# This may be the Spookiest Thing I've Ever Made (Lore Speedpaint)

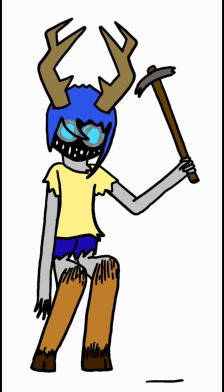16:30 It kind of just looks threatening, and I thought it would be a nice little thing to fill this part of the animatic with.
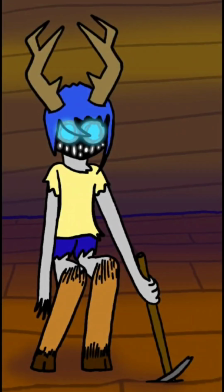16:40 So, I don't know. Here it is.
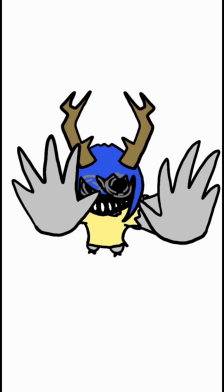16:44 There's not much to say about this part either, other than I thought it would be cool to have Denise jump at the camera. Now, this part's kind of up for interpretation. She could be jumping at us, she could be jumping at Naomi, she could be jumping at Yosemite based on the next panel.
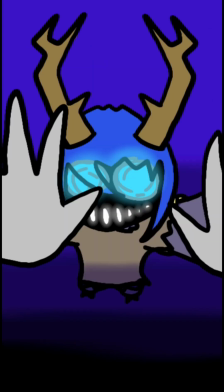17:03 Yeah, I just thought it'd be cool to have her jump at the camera and they would fill the space well. I think it turned out decent, at least.
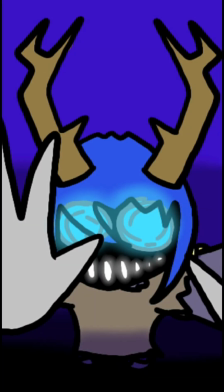17:11 Here's a close-up of her.
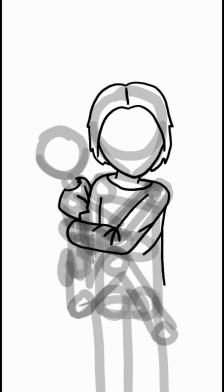17:13 For this last part, I drew Yosemite holding Denise, because Denise is actually pretty clingy of Yosemite.
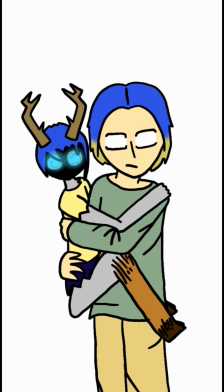17:21 She actually cares a lot about him, believe it or not, which is kind of sweet. Like I said, she can be sweet sometimes in her little childlikeness.
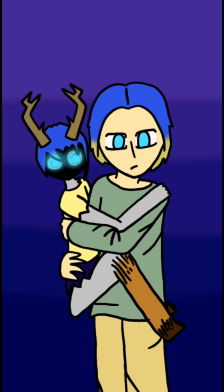17:28 And Yosemite is looking at the camera, or possibly at Naomi at first, but he ends up looking away because as much as he loves Denise, he is ashamed of his whole curse thing. So, you know, he doesn't like talking about it, so I thought having him look away at the end would kind of insinuate that.
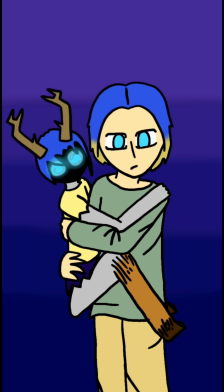17:48 And that kind of wraps it up. Here's Denise and her weird self. This is just how she is, but, you know, I think we can all accept the fact she looks weird.
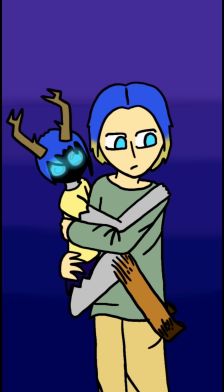18:03 We can all agree on that. I also just realized I kind of forgot to put his locket on for this part, but can we all just ignore that, please?
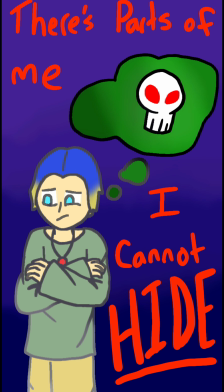18:11 Thank you. And that, my friends, is all I have for this video.
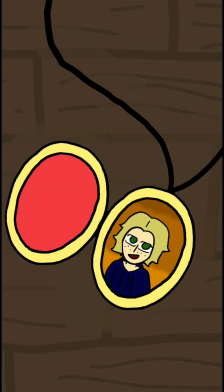18:18 If you haven't already, look in the description to see the short of all of these little things put together,
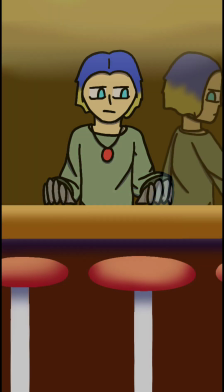18:24 and here is your context. It got a little faster at the end because by then I kind of explained everything.
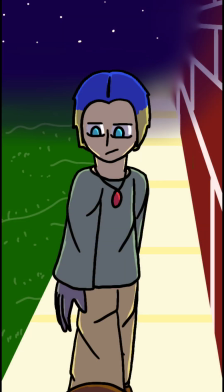18:32 And I was kind of just explaining the images themselves.
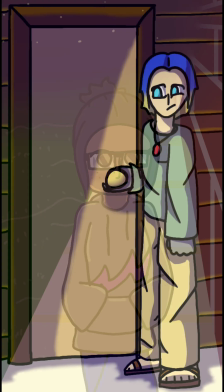18:36 So if you watched it the first time for the lack of spoilers and were a bit confused and now watched this,
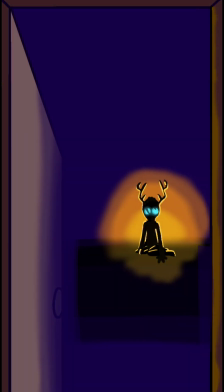18:42 I hope it makes at least a little bit more sense now.
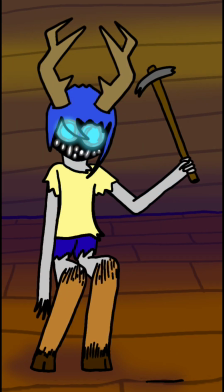18:45 That is all I have, and this video is already getting a little long, I think, so I'm just gonna stop talking and wrap it up here.
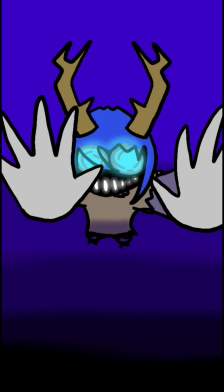18:53 I hope you all have an amazing week, everybody. Goodbye!